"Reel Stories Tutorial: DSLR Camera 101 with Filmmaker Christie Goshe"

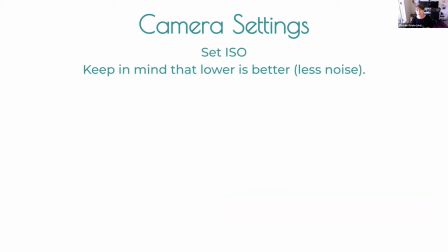(16:51)
but basically your ISO, you don't want to, well, I'm going to give it that later.
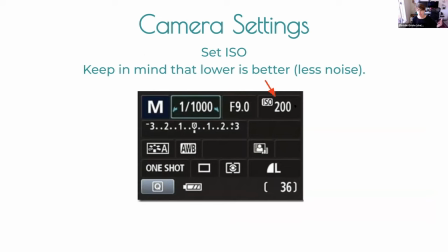(16:57)
Keep in mind that lower is better. You get less noise. So your ISO usually is over here on your camera settings, ranging typically from like 100 to 12,000, depending on your camera. You want to set it where your exposure looks healthy.
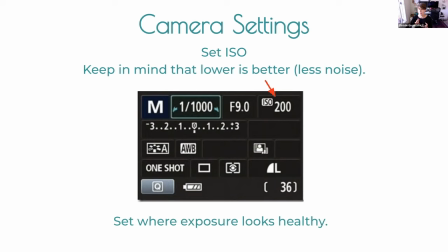(17:14)
So you know your shutter speed set at 150th let's say and maybe my f-stop is set at 2.8 the iso you're going to want to manually set wherever your your exposure looks good and you don't want to leave it on auto because if you leave it on auto your camera might
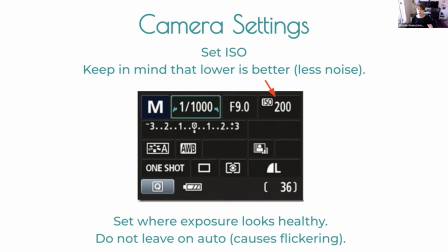(17:30)
be changing it while you're shooting and it can actually put a lot of flickering in your footage which is just kind of ugly so avoid that set it on number
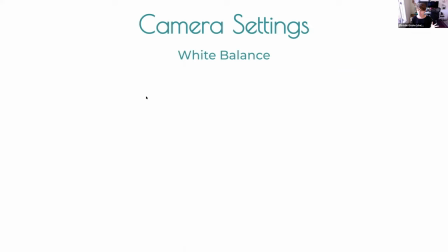(17:42)
and the lower the lower your iso the less noise you have the higher iso the more noise you have so you might have seen footage shot outdoors in the dark and you'll notice like the little you know jittery parts in the shadows and that's just the noisiness of the iso
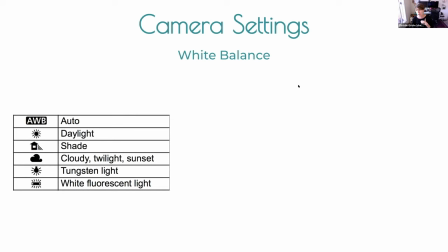(17:58)
let's talk about white balance uh i will say most cameras nowadays you throw it on auto white balance and it does a great job for the most part. But again, you don't necessarily want your camera changing white balance when you're in the middle of shooting something.
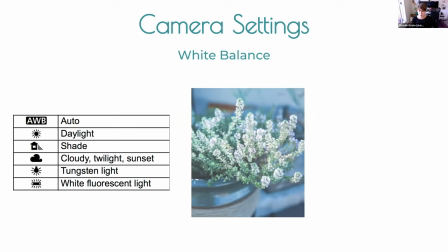(18:13)
You kind of want to lock it in at whatever the setting is that it should be. So here we can see outdoor shot.
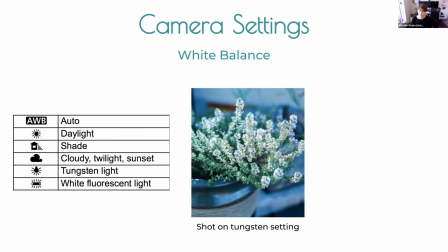(18:21)
I have it on tungsten and it doesn't look very good.
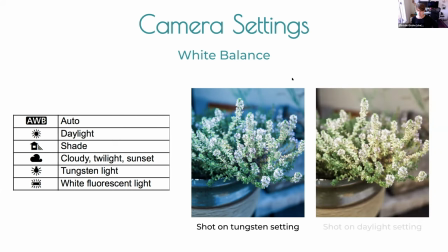(18:25)
It looks blue. Here's the same shot, shot on daylight mode. That looks much more like what I would expect. So this little diagram is pretty self explanatory. You know, nine times out of 10, I'm shooting on either daylight or shade if I'm,
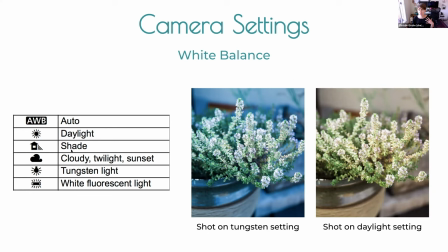(18:44)
you know, shooting in a room that has nice big windows or if I'm outside shooting an open shade. If you're in a situation where you don't have natural light, you've got some overhead lighting or things like that that you can't turn off,
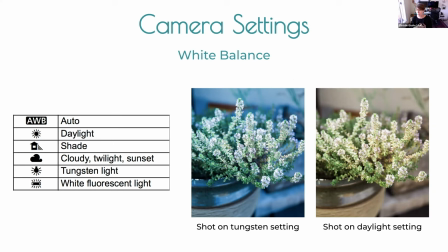(18:57)
then you can try either the tungsten lighting, which is really warm, that's like what we see in lamps usually around our houses, or white fluorescent which is usually what office lighting looks like, very like purple and cold lighting.
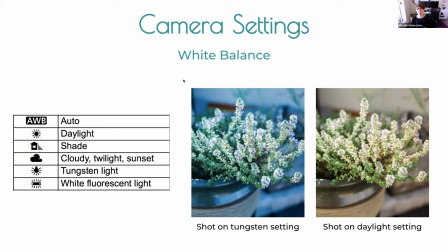(19:12)
But typically you want to lock in a white balance and if you see your footage looking blue or yellow, it's a key indicator that you've got the wrong white balance setting.
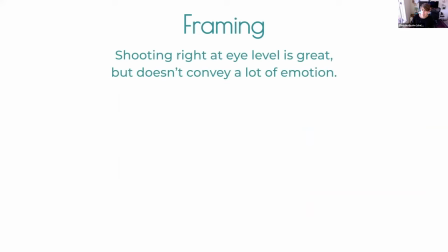(19:23)
Framing. So shooting right at eye level is great and for interviews we do it a lot but it doesn't actually convey a lot of emotion so if you're working on the narrative piece and you want your visuals to tell your story
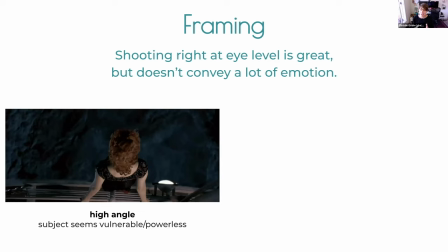(19:36)
don't just shoot at eye level um iconic shot from titanic we see a super high angle i mean i like whenever i see the shots like i feel it in the pit of my stomach like you're just like oh you get that like sinking feeling. And what high angles do is they make the subject seem vulnerable and powerless.
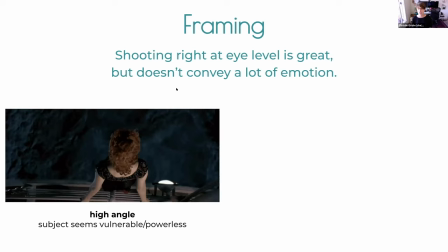(19:55)
So if your character is experiencing those emotions and you want to show that just by using an angle,
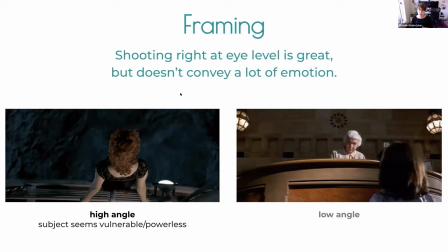(20:01)
this is a super simple way to do that. Here we see the alternative, we see a low angle and the subject seems powerful and intimidating because they're basically way up there in the air. We get this very dramatic angle on them.
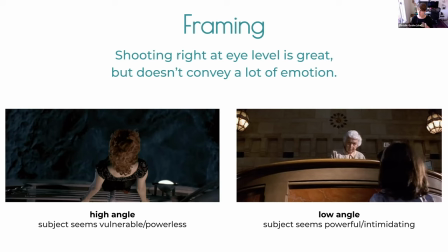(20:17)
In this shot, you know, I think it's a lot easier to identify with what the little girl is feeling you know coming up to this other character you can kind of feel that she is feeling the fear from from just the camera
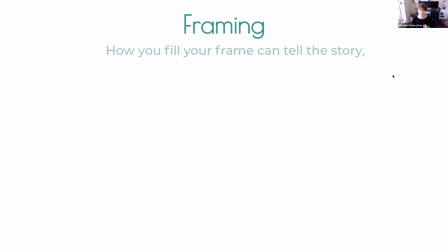(20:30)
angle that they've chosen to tell this story and how you
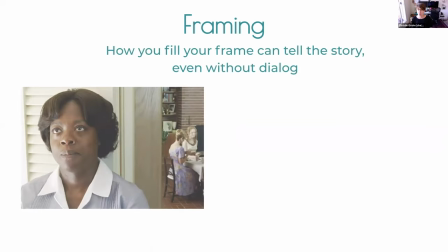(20:34)
fill your frame also tells your story even without dialogue so even if you haven't seen these films you
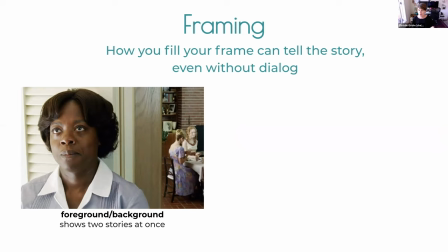(20:41)
can basically figure out what's going on just by the way that they've put the characters in the frame. So here we have the dichotomy of basically seeing foreground and background, two totally different stories happening at once that we get to see at the same time. Pretty incredible.
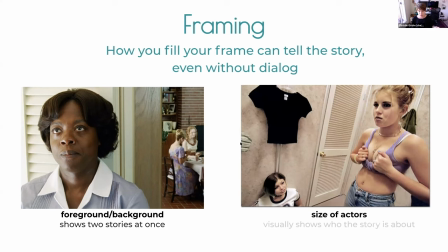(20:58)
And here, you know, even without seeing this movie, we can pretty much tell that the story is about the girl who is larger in the frame. And so that's another way just to reiterate, like, what are the visuals doing to reinforce your story hey christy you have a question yeah oh if you wanted to pull it up or i could also read it too yeah i got it oh you got it okay um will the image appear on
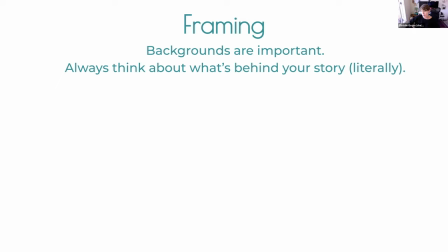(21:26)
camera screen the way it will record as far as white balance and aperture it will get pretty darn close um lcd screens are a pretty good indicator of how things are going to look uh once you know if you start doing a little more advanced filmmaking and you know you see this in
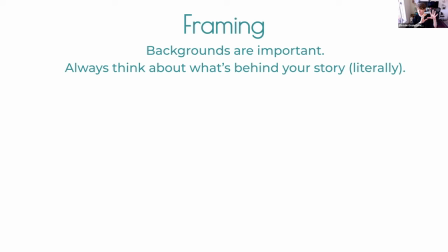(21:42)
hollywood a lot everybody's shooting on monitors so they've got the cameras out on the set shooting with the characters and then everyone is like behind television screens the director and everybody because they want to see it way bigger and it's a lot easier to tell what's going on if you can
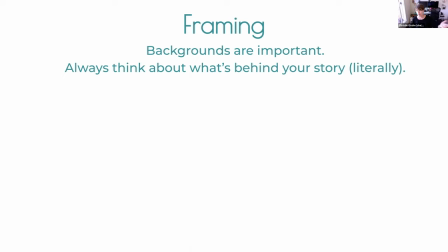(21:56)
see it on a giant tv screen um but yeah it's a pretty good indicator of how things are going to look so you'll see right on your lcd screen if you change the aperture um and it you know it might actually be easier to take a photo even though i know you're doing
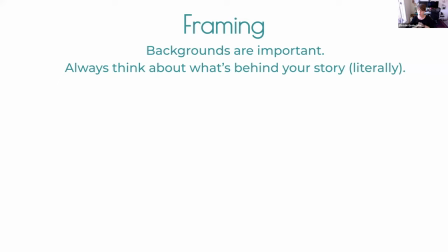(22:10)
video or take a video clip and analyze them side by side and post. But yeah, shows you what's going on. So back to framing. So we are going to, okay, backgrounds are important.
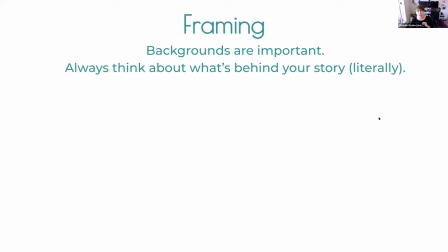(22:26)
Always think about what is behind your story, quite literally. So this is something that's super simple and quick.
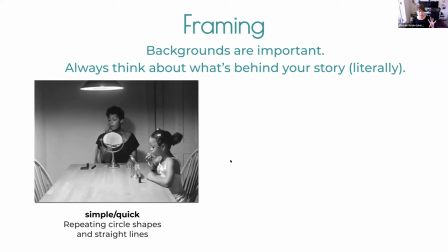(22:32)
What I love about this shot is that everything has this, you see these repeating round shapes, The lines are all super straight up and down or across. Even the shapes we see in the lipsticks.
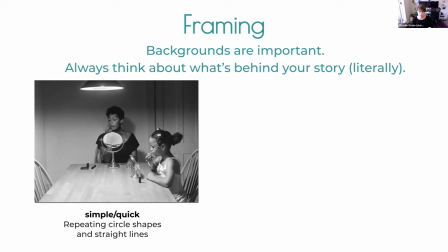(22:45)
It's really well done, even though you know this was probably done with little to no budget, still looks really good and has a lot of visual interest in it.
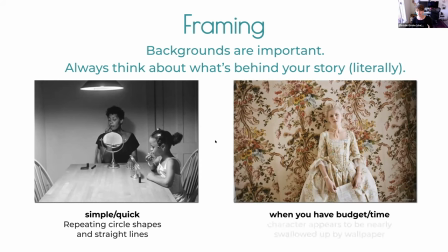(22:54)
This is when you have a lot of budget and time. You know, literally it looks like the character is being swallowed up by the wallpaper by the background.
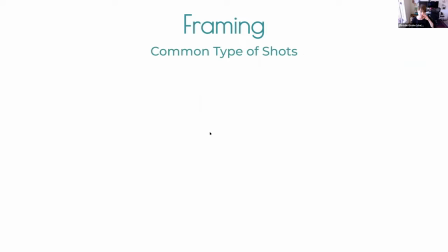(23:05)
Again, just another way to reinforce your story. Now we'll get into common types of shots.
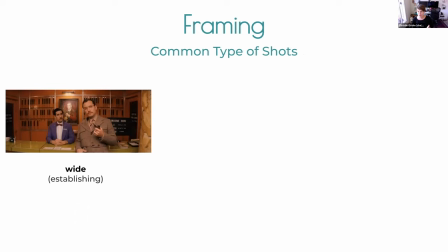(23:12)
So a lot of you probably, you know, we've all seen films. We've got the wide shot. A lot of times that's used for establishing shots when you first see a location or first see our characters. It gives us a lot of immediate visual information about where we are and who we're meeting. Medium shots,
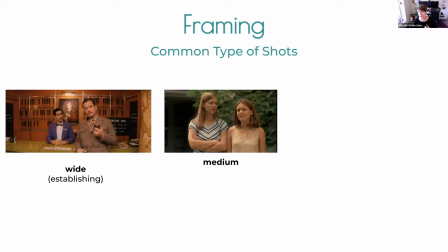(23:27)
kind of, you know, they are with what the name indicates nice medium shot you can get close and kind of see a little bit more but still see a few characters and
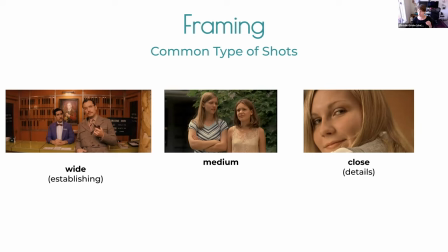(23:35)
then close shots which are great for showing detail great for showing emotion when you really want to get in
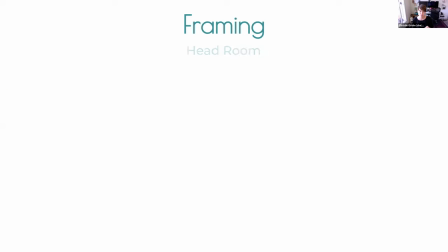(23:42)
there and see what someone's face is doing headroom
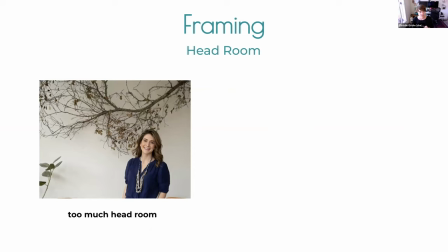(23:49)
so this is just kind of it's an aesthetic thing again all rules are meant to be broken but for the most part know the rule before you break it so this is an example of too much headroom it just kind of feels off doesn't
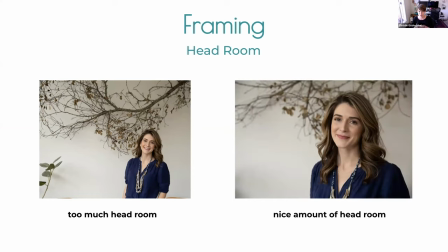(24:04)
feel quite right here we have you know similar shot this is you know the amount of headroom that feels comfortable it's what we're used to seeing so keep that in mind when you're framing people generally I don't love cutting off the tops of people's head especially if you are shooting on a camera
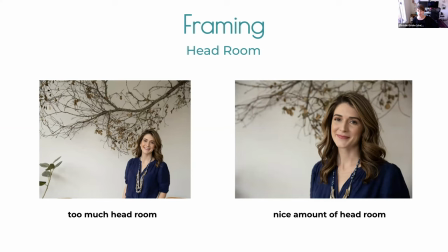(24:22)
that's got 4k capabilities you once you've framed it out of frame you'll never get that information back so even if you think you might want to crop in a little bit closer in post-production don't don't clip off the top of their head when you're shooting in your camera just in case you know you don't want to do that and
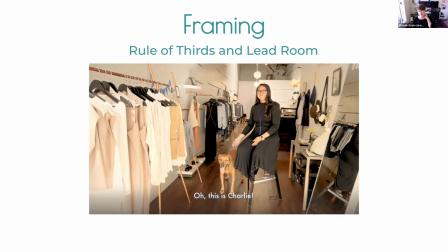(24:42)
this leads into the rule of thirds and lead room so I'm gonna go ahead and throw a grid up here and the rule of thirds, you know, again, rule can totally be broken. We see it a lot. If anybody, you know,
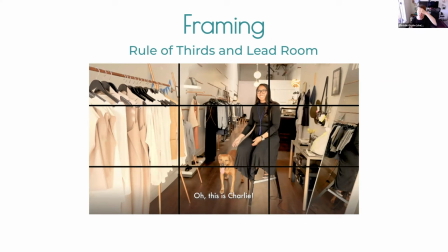(24:59)
watches Explained on Netflix, you'll see, you know, they use people right in the middle of frame and it looks beautiful.